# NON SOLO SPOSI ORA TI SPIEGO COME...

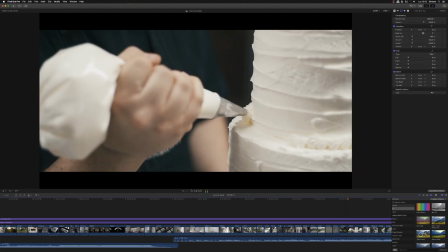di nuovo composizioni con ombre e luci e qui addirittura mi sono andato a
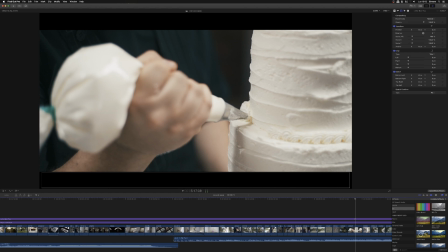cercare questo può accadere nelle location dove si prepara la sposa che magari è all'interno di un agriturismo piuttosto che all'interno di una villa e c'è la camera quindi in hotel eccetera c'era la preparazione della torta
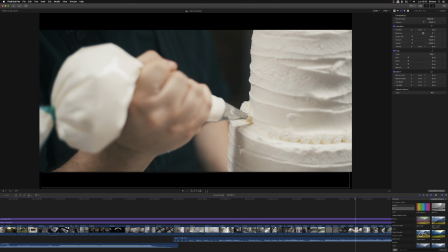nel frattempo che aspettavo le lunghe attese della preparazione mi sono andato in giro per l'hotel a ricercare quelle che secondo me erano cose interessanti così come la preparazione
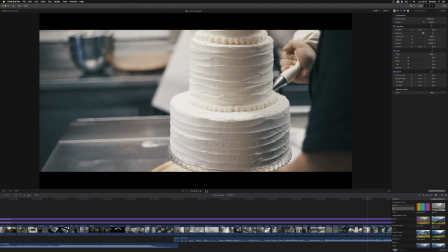della torta pensate quanto è importante per gli sposi un'immagine del genere non importante ma particolare no da vedere all'interno del loro filmato
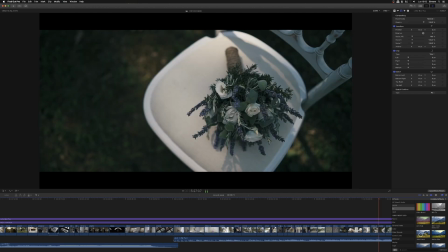l'abito non sempre deve essere messo sull'armadio ma può essere esposto in questo modo e noi ci abbiamo tutto il tempo di farlo ancora modalità di ripresa del
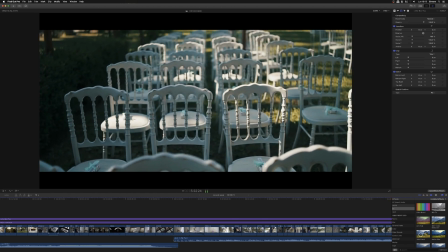bouquet modalità di ripresa di quelli che sono i dettagli poi i volti particolari
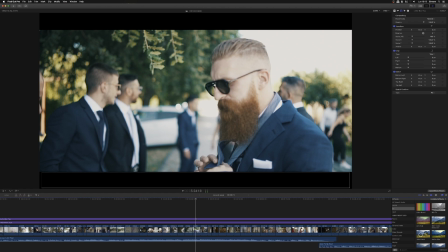degli ospiti andatevi a spizzare a cercare quelle che sono elementi
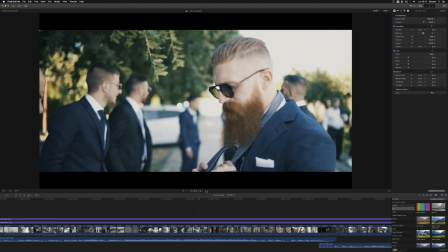veramente interessanti del mondo del matrimonio cioè quindi i volti particolari e
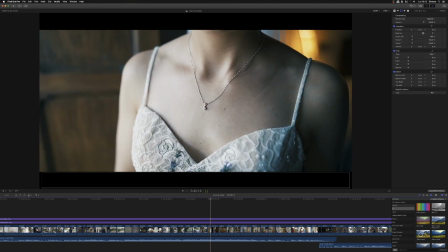ancora il bouquet in questo formato il gioiello il gioiello che porta la sposa è molto importante non descrivere sempre la sposa nella sua totalità di nuovo ve lo racconto di nuovo vedete come un elemento di decoro possa raccontare sì la sposa
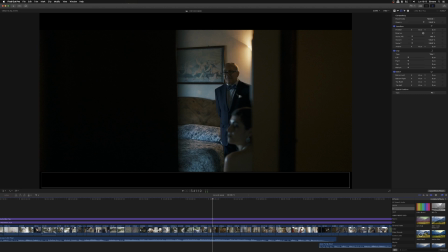ma in maniera assolutamente più particolare il papà ancora sempre rubato da dietro una porta che non si accorge del fatto che lui sta
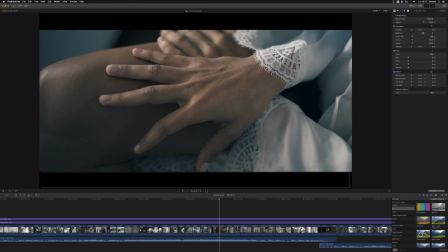lì a guardare la figlia e quanto è bella la stessa le mani delle spose se ben fatte se comunque descrivono possono essere interessanti durante le fasi dei preparativi alcuni elementi di decoro
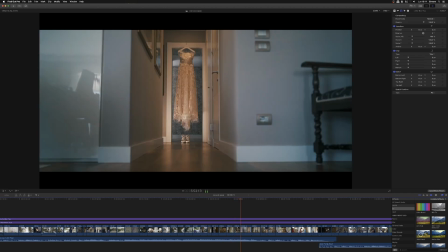della stanza ok alcuni oggetti ed ecco ancora una modalità di visualizzazione
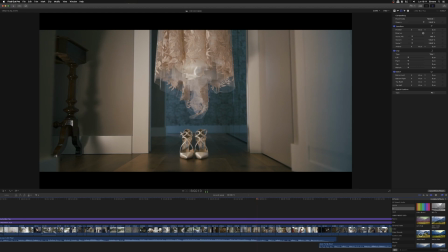di ripresa dell'abito da sposa insieme alle scarpe vedete anche qui doppia ripresa da lontano
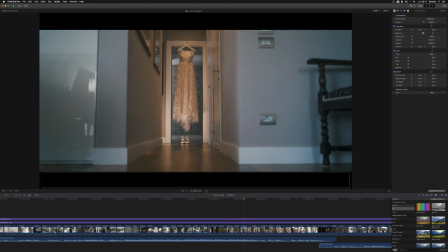e da vicino che regala un dettaglio che è di quello che praticamente stiamo vedendo
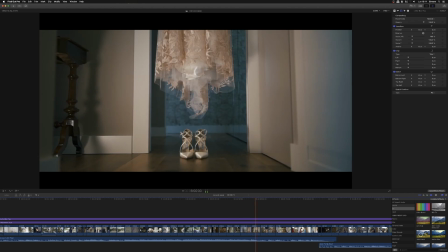ok la
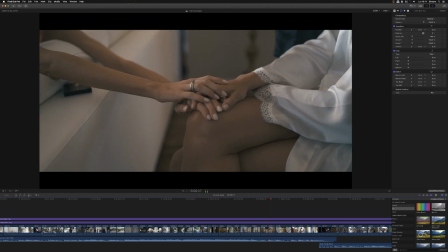sposa è sempre indaffarata sempre col telefonino e quindi raccontiamola delle
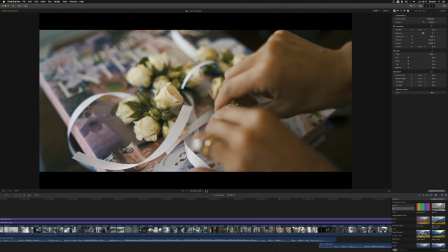amiche che danno la mano insomma tutti elementi guardate quanti elementi quanti dettagli
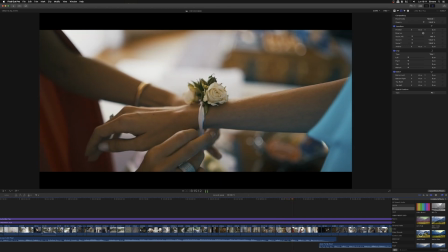di norma non facciamo caso a cui di norma non facciamo caso ecco il braccialetto di cui
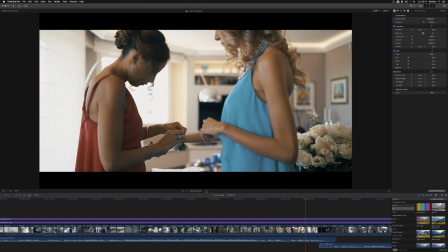parlavo prima anche questo preso da due punti di ripresa diversa l'amica
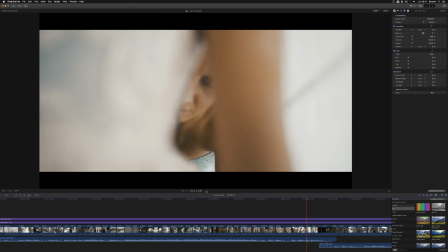che sistema il vestito anche qui spesso e volentieri vedo fare questa ripresa in maniera veramente banale invece guardate
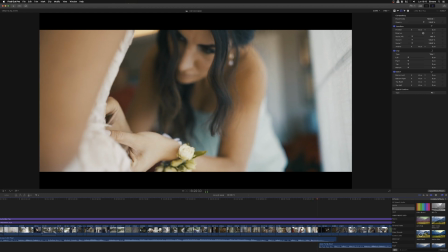come degli elementi rubati possono sempre essere molto interessanti ancora
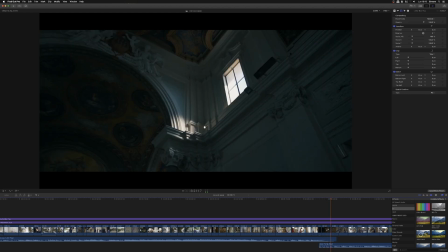riprese della chiesa anche qui in prospettiva andando a ricercare sicuramente un effetto
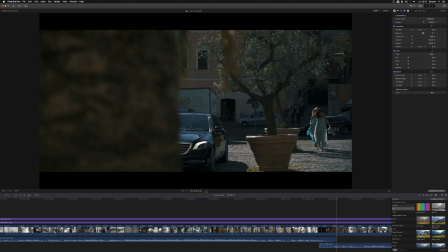di luce particolare le amiche che arrivano con la macchina della sposa amici
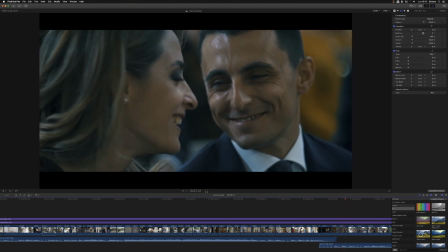che parlano,
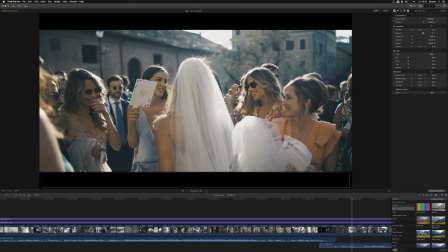sono tutti elementi, ecco, diciamo non consueti, così come nel momento in cui gli sposi sono usciti,
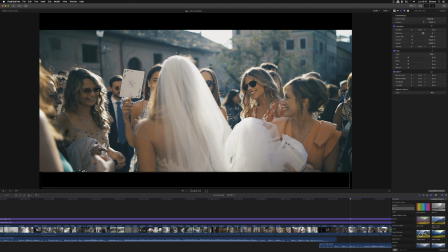da quel momento in poi ci saranno i saluti, ecco, questi sono i momenti più belli da rivedere e che vanno a descrivere,
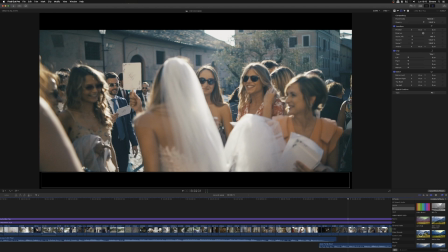a volte potete tranquillamente, fino a quel momento la sposa è stata quasi la protagonista,
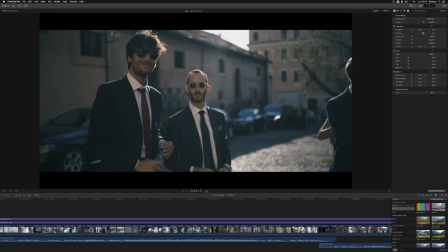andate a prendere un'amica, andate a vedere i volti, le persone, cosa gli dicono, che cosa fanno nell'attesa agli ospiti,
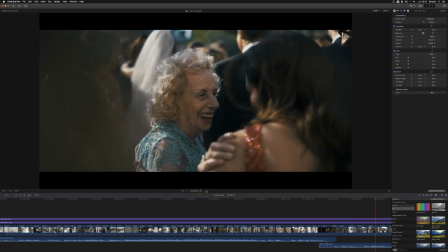la nonna che parla con un'amica guardate la sposa è là dietro ma a me non mi interessa più perché l'ho
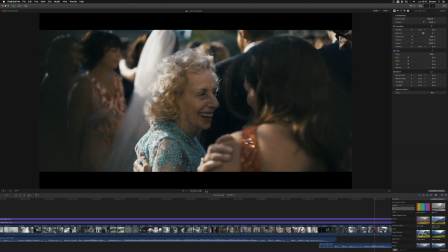ripresa anche troppo quindi mi vado a prendere persone per loro importanti